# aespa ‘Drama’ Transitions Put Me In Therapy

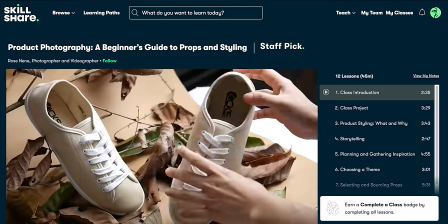And the investment you have to put into Skillshare is literally nothing compared to the value of creative freedom in your work. So if that's you, I implore you, click the link in the description because the first 500 people that do so will get a free month of Skillshare.
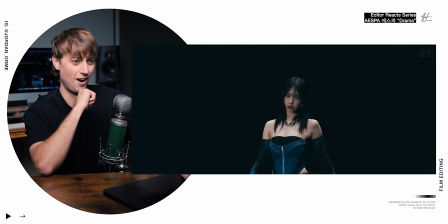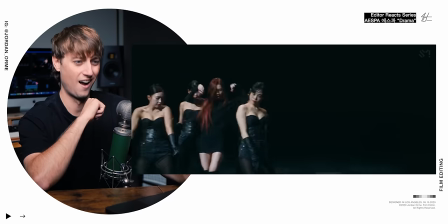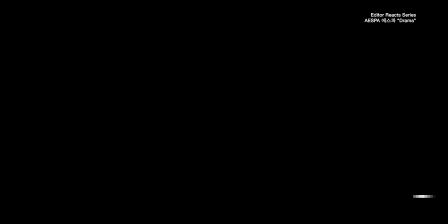I love a black void moment because it allows you to be so creative with the editing.
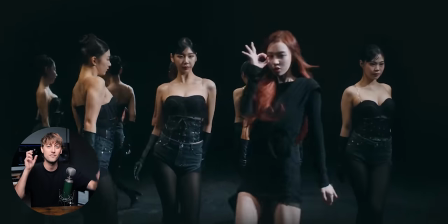They're doing kind of like some crossfade language where there's just fade in and fade outs and you don't really know where the next people are going to come from.
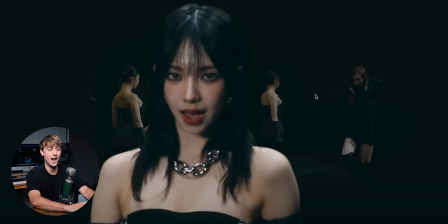I was shook. I thought this was like a lighting cue. I thought these girls were actually behind her, but then it turns out that she faded out.
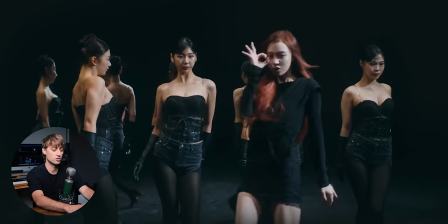Plot twist. She wasn't actually there. She was just rotoscoped out. And then we just zoom into a black section and slowly fade in the next shot.
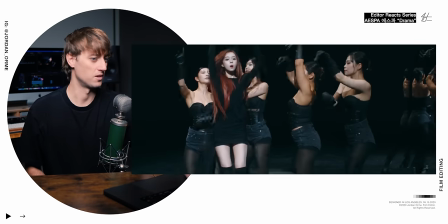Do it again.
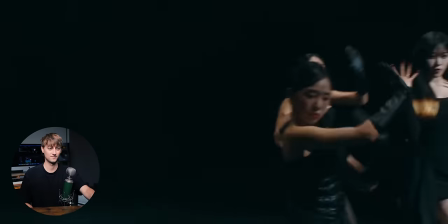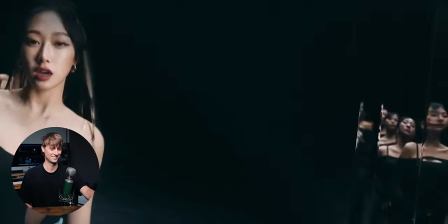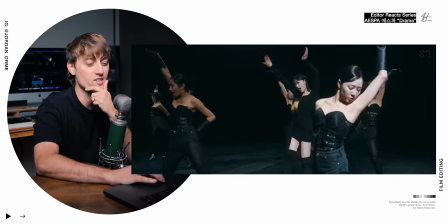That is such a genius idea. So they're talking about how people copy them all the time.
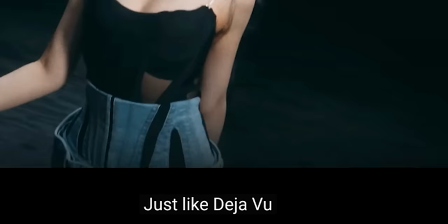And the lyrics says, just like deja vu, they picture my image.
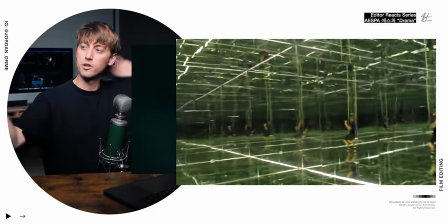They have like that mirror effect where, you know, if you have mirrors on both sides of you, you can just see an infinite amount of yourself.
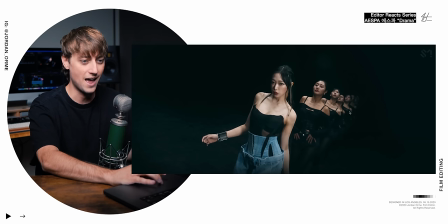So they do that. And the reason it gets sold so well is as the line continues, it kind of fades out into the darkness. So it just looks like it lasts forever.
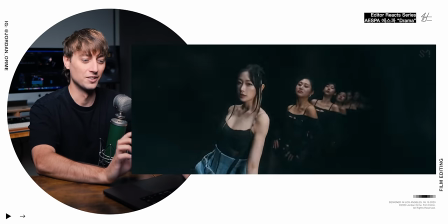And then literally they say,
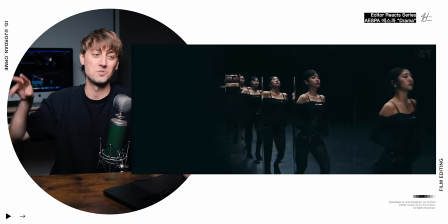they picture my image like a mirror. and then the camera pans over to an actual mirror of that line just descending into darkness.
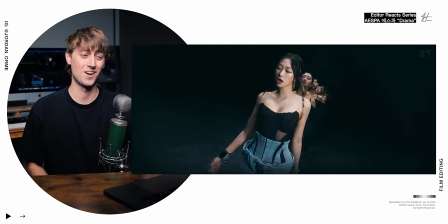This is so sick.
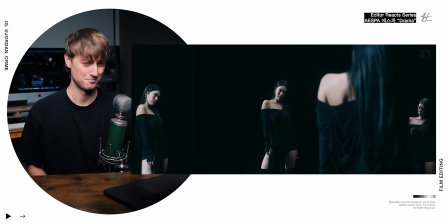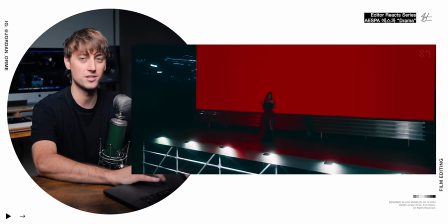Oh, bro. I am sure this is what happened. The editor knew that this was the next clip and they were like, okay, so how can I actually blend these two shots together?
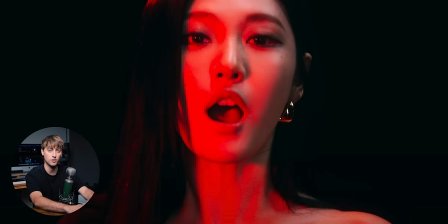So he gets this shot. It looks like They start putting a red light and then this is a different look.
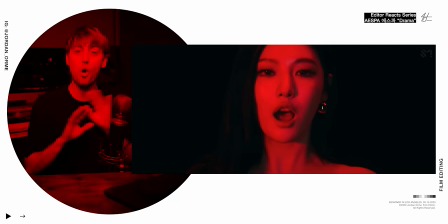This is where you actually remove the blue and green channels So all you have is red in the image And so it looks like the editor took it upon
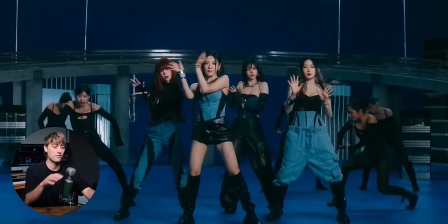himself to take the director's vision and expand upon it So that we have a completely red close-up before we go to the next
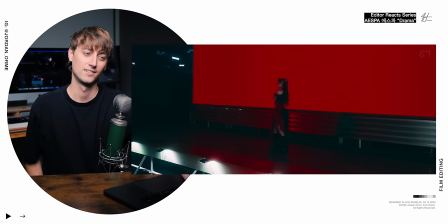red scene Oh, that looks so good
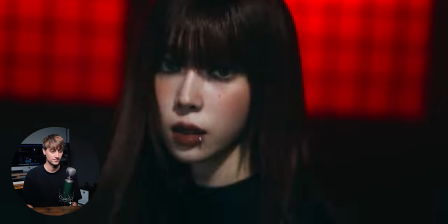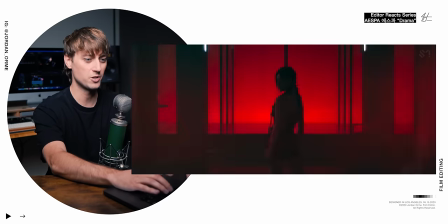We get some film and some flashing we literally just punched in and then cut in a
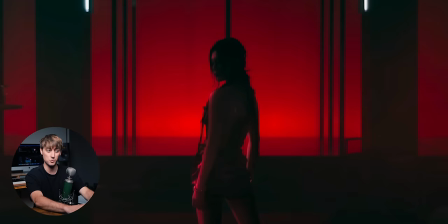blank shot where nobody was there just maybe where they were rolling before they even said action
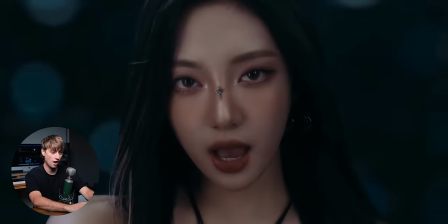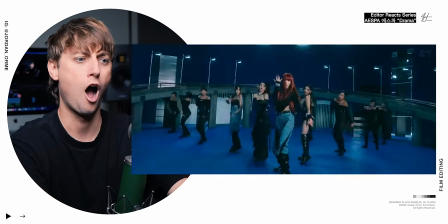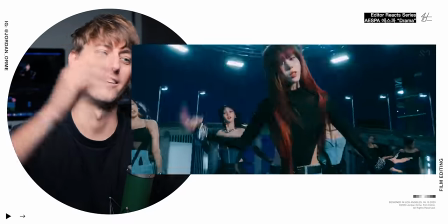oh nah bro okay so there was some parts of that that i loved in some parts that i didn't like so much this following shot where the camera spins ridiculous so good
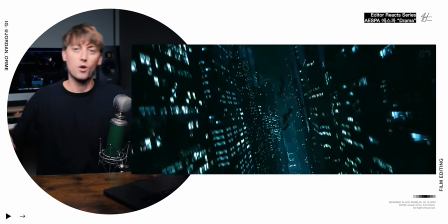and then they make it even better by matching the camera movement where the choreographer goes like and so the spin of the following matches the spin of the choreo camera move spin
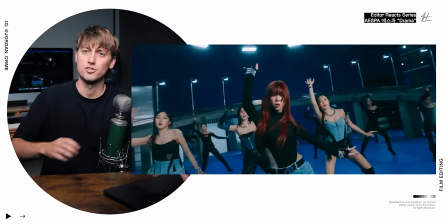match spin oh my gosh so good and then i'm gonna
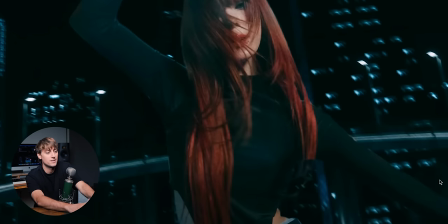be honest this image didn't do it for me you can see that the color doesn't match her blacks
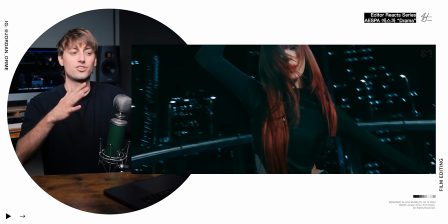are lifted a little bit it just looks like she's cut out it looks cheap like bad v effects it was a good idea but i just wish they didn't do it i wish they're like yeah it just doesn't look good enough but that's okay that's just my one little critique i'm not a huge fan of that
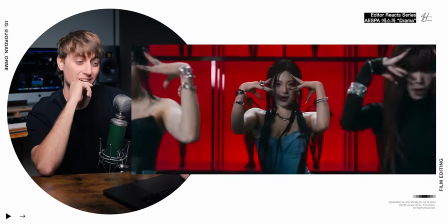It's a cool idea though. It's a really cool idea